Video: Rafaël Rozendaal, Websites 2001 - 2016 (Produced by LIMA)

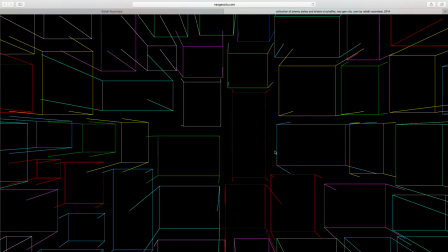So it kind of feels like grass, neon grass coming out of the floor.
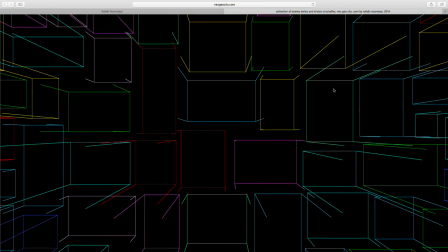And if you use the scroll function of your mouse, it's not doing that. You can go quickly between day mode and night mode.
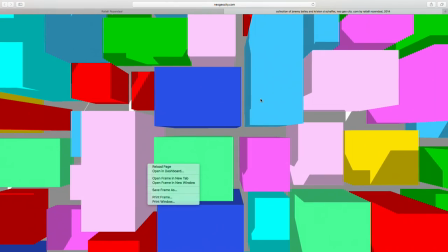There's the whole website is using a custom 3D engine, because the WebGL again produced
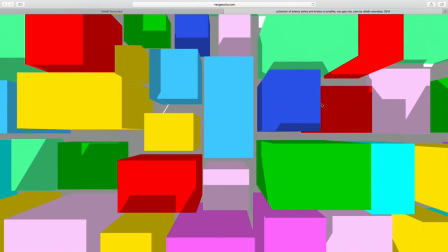a blurry line on the edges of each building, so I wanted it to be sharp.
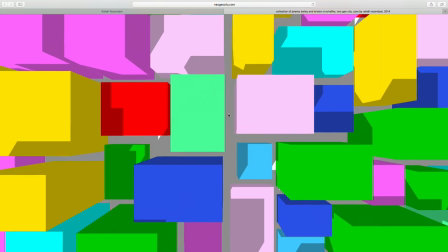And that's why the 3D engine was built custom in Canvas and JavaScript.
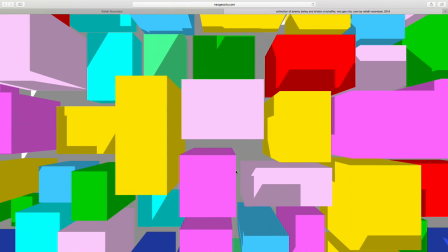There are some errors sometimes, so you can see that there's strange overlaps of buildings if you watch closely.
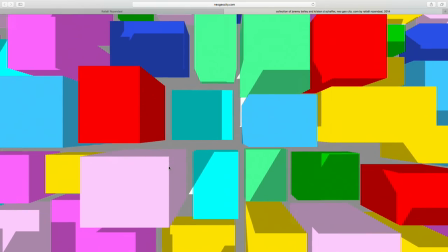I'm going to try to find an example.
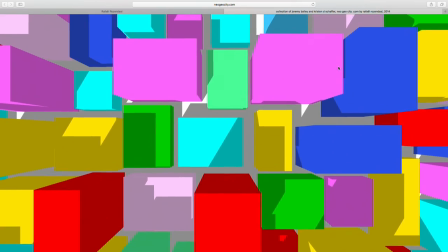I don't understand completely because I'm not a coder, but there's an error in the sense that it's not true 3D.
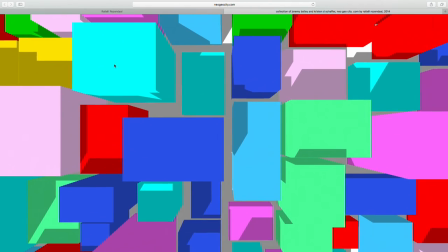They're really just shapes overlapping in two-dimensional space, and then sometimes that doesn't work with the 3D illusion.
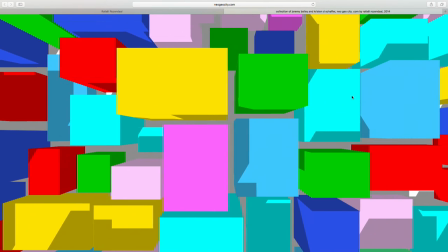So if you look for it, you might find errors, and maybe in the future we can fix this bug.
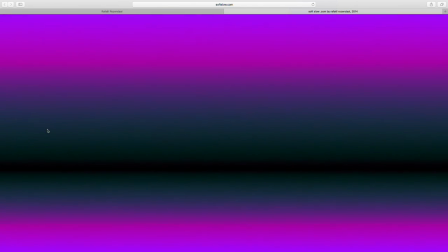This is softslow.com. We see a movement of gradients from a center, a sort of horizon.
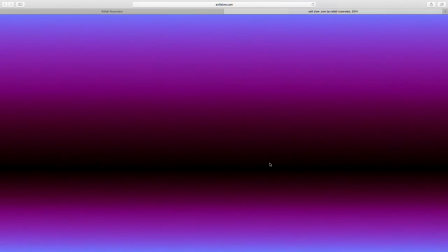The horizon is always dark, but the gradient points behind it can change color,
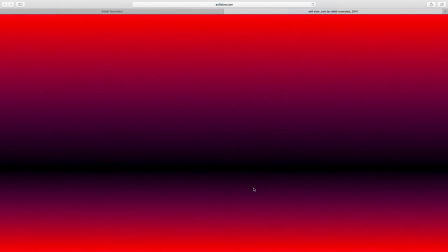and then it kind of gives the illusion of driving towards a dark horizon.
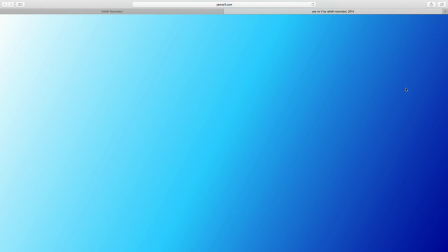This is yesnoif.com. The screen is filled with a gradient from dark blue to white.
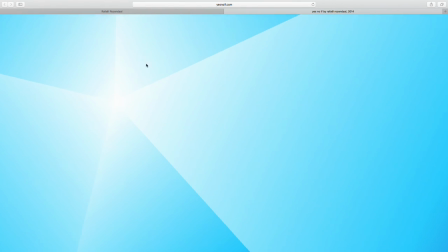And if I click somewhere, it divides the screen in five planes, and that dividing point disappears.
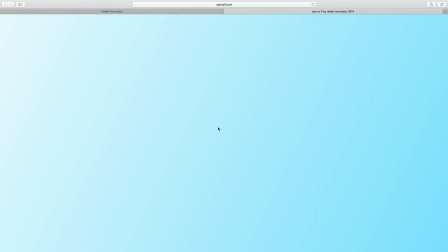It moves outside of the screen. It moves away from the center. And
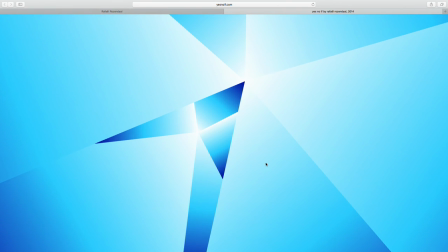if I keep tapping, you can keep dividing everything.
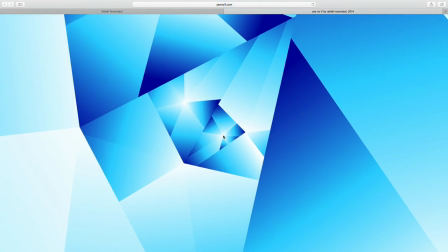So, and everything keeps zooming in. You can either call it zooming in, or the points are moving out.
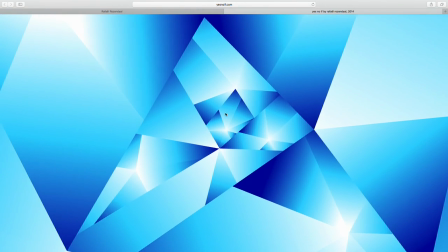It kind of feels like you're moving towards the center with a camera. It just keeps going.
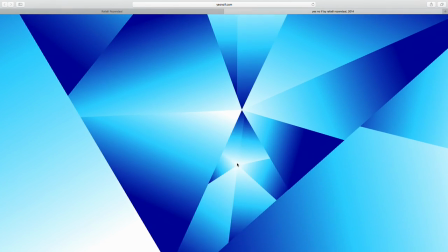There's a little bit of movement of all the planes from each other. You see that this one moves a little faster than what's outside.
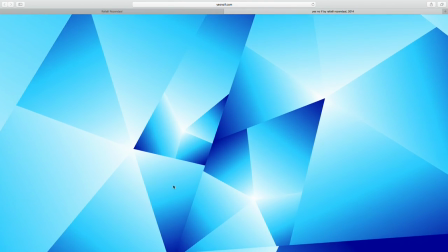A lot of things, I don't remember why we did it that way, but sometimes that extra movement matters.
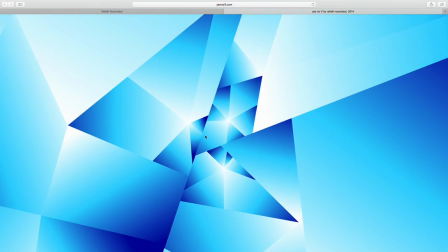Like, it just felt still without it. So you saw that this moves a little bit more.
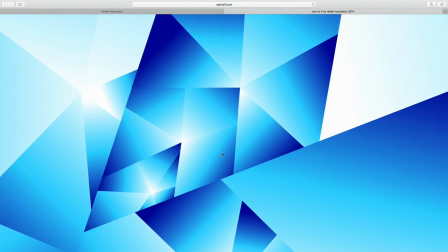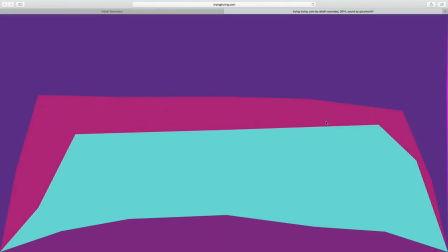This is trying.com. It's the reverse of falling.
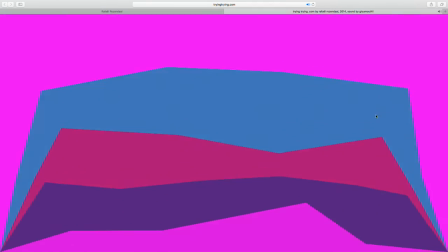So in this case, the rectangles, the movement is upwards and the sound is upwards.
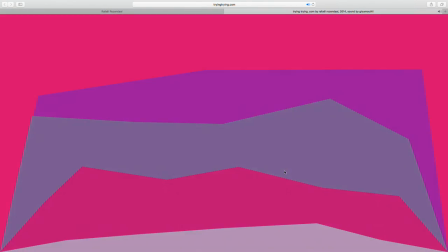The other one was very negative, it was very downwards.
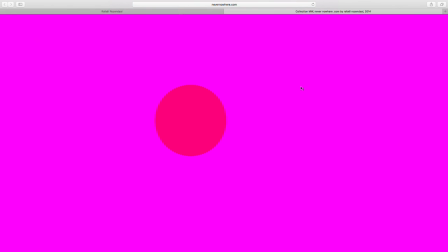Nevernowhere.com is a very simple website.
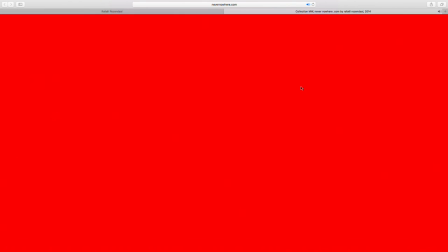We see a number of circles across a colored background, and we hear sounds.
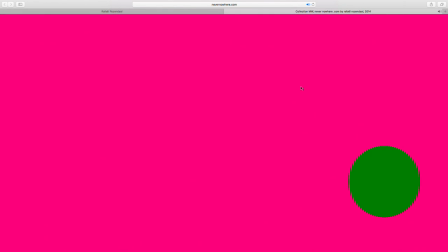So there's a few parameters. There's the position of the circle, there's the number of circles, there's the background color, foreground color, and the tone.
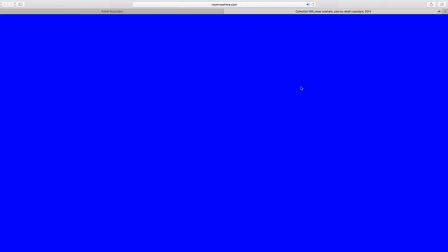And it will just continuously evaluate all those options and make a rhythm randomly.
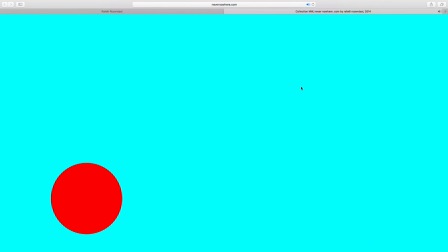So it'll decide, okay, next frame I'm changing either the position or the number,
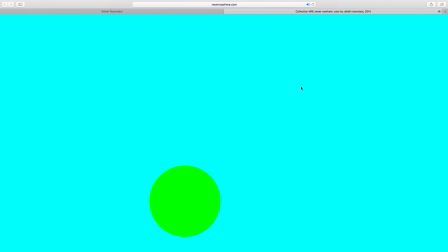or I'm only changing the tone, or I'm only changing the color, or I'm changing all of them.
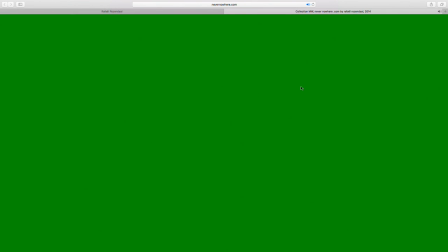So it's a constant evaluation of these variables, and which one do I change next, or do I just wait a while?
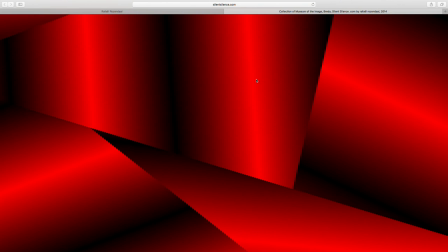This is silentsilence.com in the collection of the Museum of the Image in Breda.
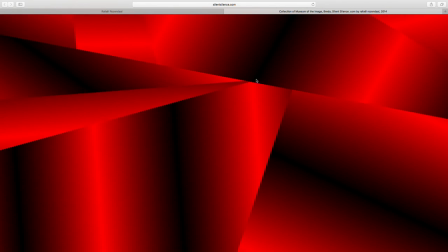What we see is a number of lines dividing the screen, and again, the areas between the lines are filled with gradients.